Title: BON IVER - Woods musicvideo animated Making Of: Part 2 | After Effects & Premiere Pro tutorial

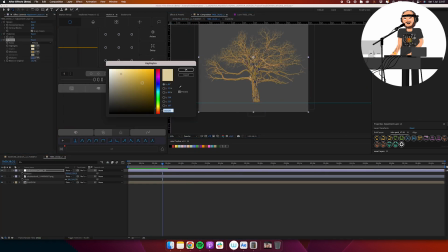I think this environment fits very well with the way that it sounds to my ears.
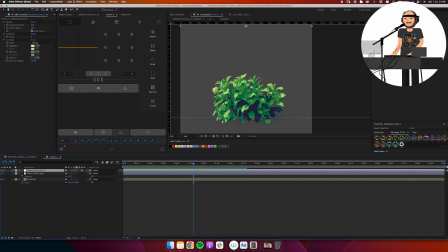And for the colors, I can just switch that up however I wanted to. I don't have to stick to the real world.
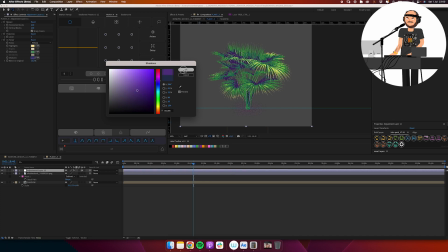We can have shadows being blue, shadows being red. We can have plants being blue.
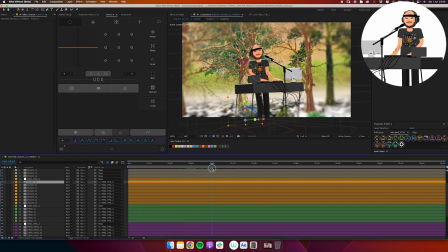Just having fun with it and coming up with something that feels like it fits for the overall vibe that I'm going for.
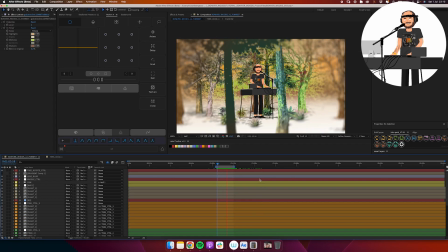So, as mentioned before, they are continuously rotating,
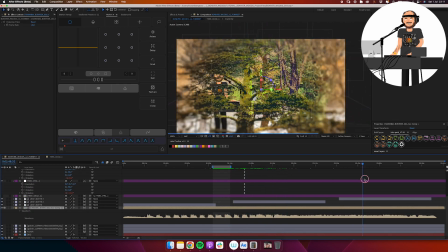but another thing that I ended up doing was in sync with parts of the song where certain things happen that I want to highlight even more,
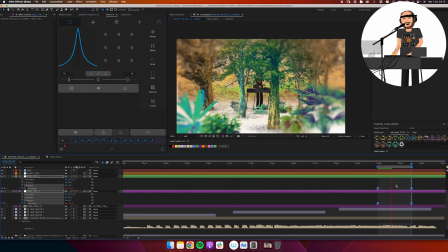to the way that he sings, to the way that the music sounds.
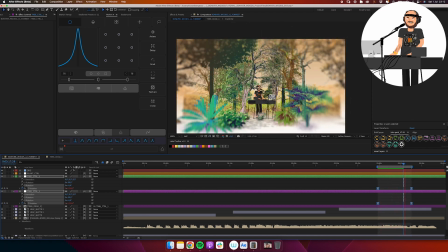When something like extra exciting is happening, I can also animate the trees manually on top of this.
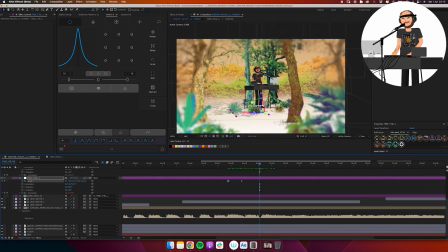And to do that, I'm just animating the control layers for the trees. So I can have them scale up or scale down.
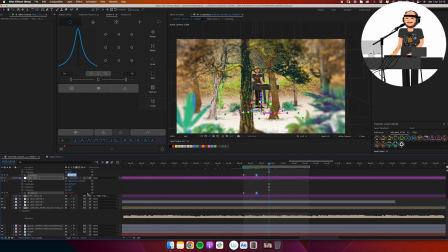I can have them rotate quicker in certain sections, just to make it feel like there's a little bit more control to this environment.
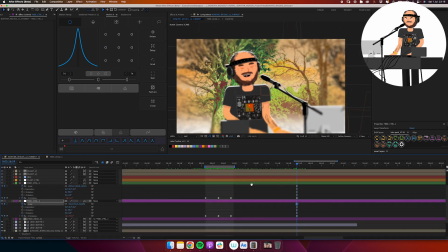It's not just trees rotating for 3.5 minutes.
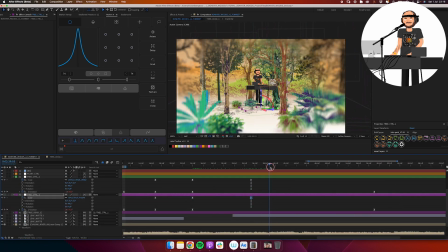There is a little bit more stuff happening when I decide that something specific should happen.
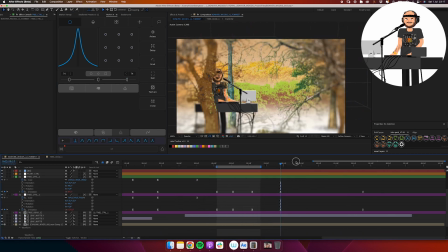Exact same process as we did with the lights for the concert environment, where I can fade up and fade down the lights when I want them,
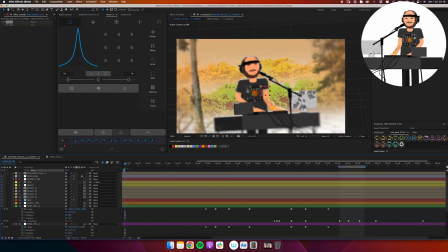but they're always on, they're always moving, giving a little bit more stuff happening.
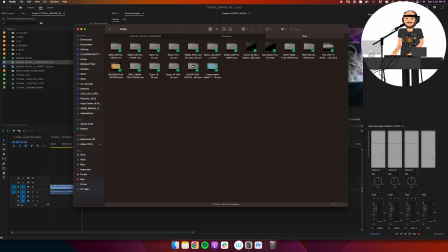And now we're heading into Premiere Pro, where I'm doing the final edits of everything, and I
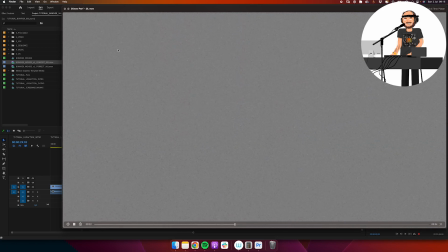typically for renders like this that are very heavy, both of these environments, the concert environment and the woods environment,
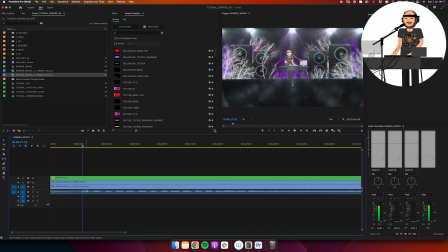ended up taking around 2 hours each to render from After Effects.
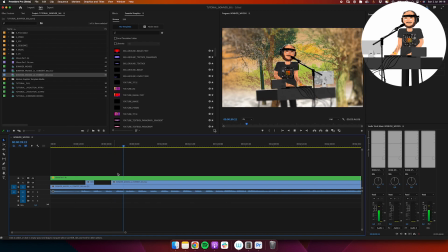So final tweaking on the visuals, like just adding a little bit of grain and stuff,
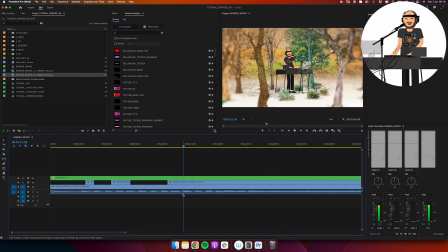I prefer to do that in Premiere Pro because that doesn't affect the render times.
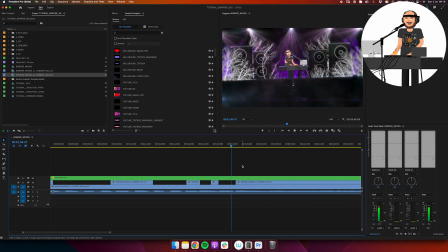And then I'm just stacking the woods environment on top of the forest environment on video 1 and video 2.
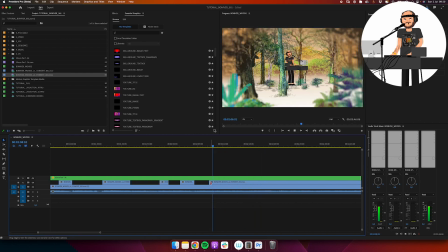And I'm going through and cutting and editing and seeing where do I want to cut to the different environments.
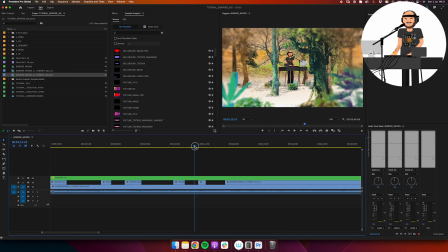And because we have the exact same camera animation in both of these animations,
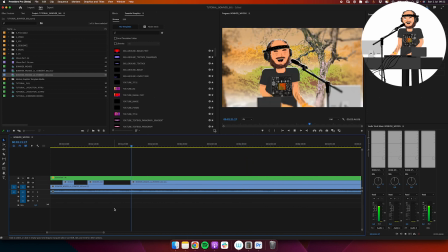they're both based on the same concert comp that I created first,
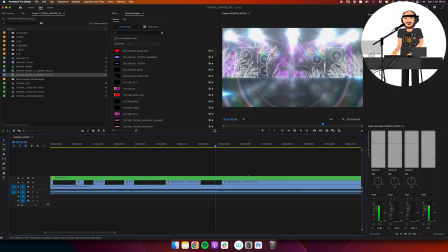I can very easily do match cuts between the concert and the woods,
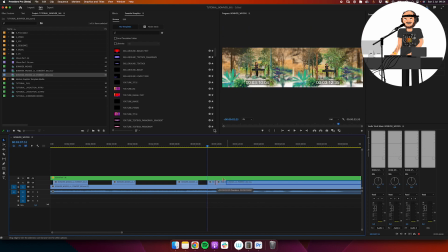where the camera and the character and everything is in the exact same place.
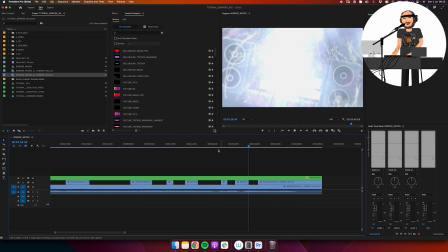And this is also one of those cool effects that is not very complicated, but there's some planning that goes into it,
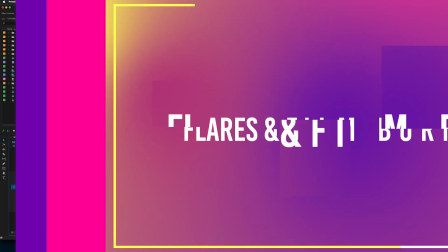and actually thinking about when I created the concert environment, I want to be able to do these match cuts between the two different environments.
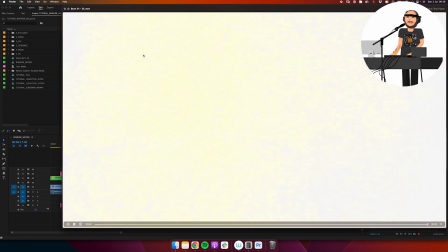They can feel a little bit jarring sometimes, so a trick that I like to use that I think also fits with the style is
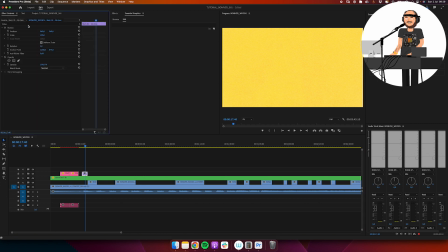to just use some real footage elements like these film burns to hide those cuts or to blend those cuts together.
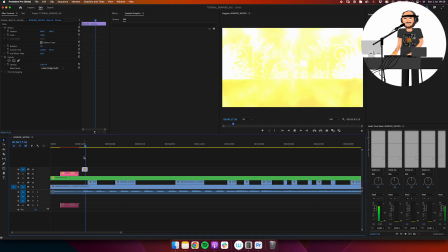So I'm importing a piece of footage with just a film burn effect like this, and I'm setting that to add,
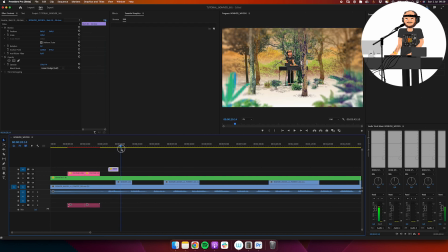and then I can just put that in the timeline where all of these cuts are happening.
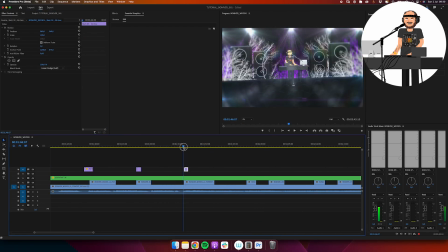And that's what I'm going through and doing here. Just using a few different variations of that film burn effect
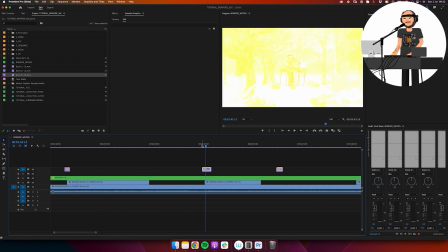and just placing that right on the cut between the concert and the woods environment to blend that together a little bit more,
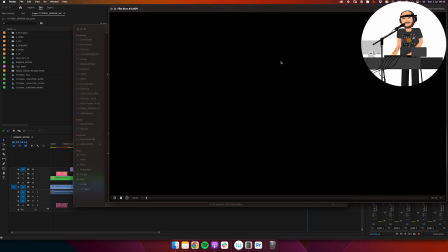make those two worlds feel part of the same overall look and feel.
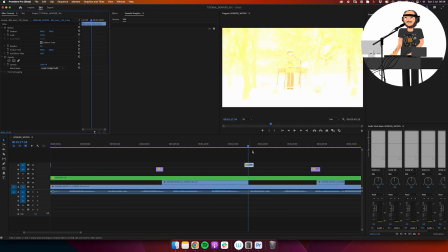And I'm also adding those elements to when it's cutting back out of the forest environment into the concert.
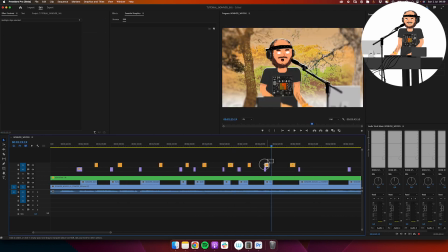So it's a lot of layers in here, but it's very simple what they're doing.
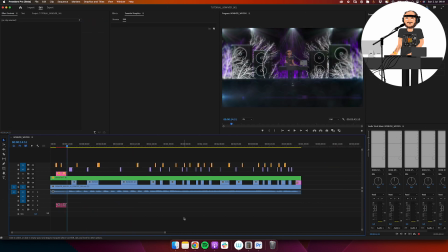And I'm just using a couple frames or like a second max of those elements to just tie the whole thing together.
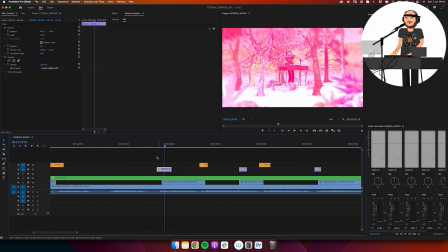And with that, I pretty much have everything in place.
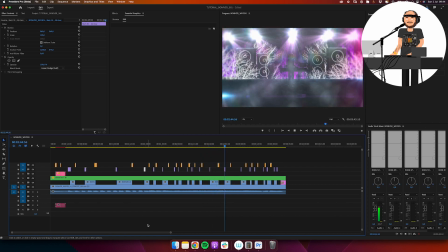I'm just going through and making a few final tweaks, and then I go, oh yeah, that looks nice.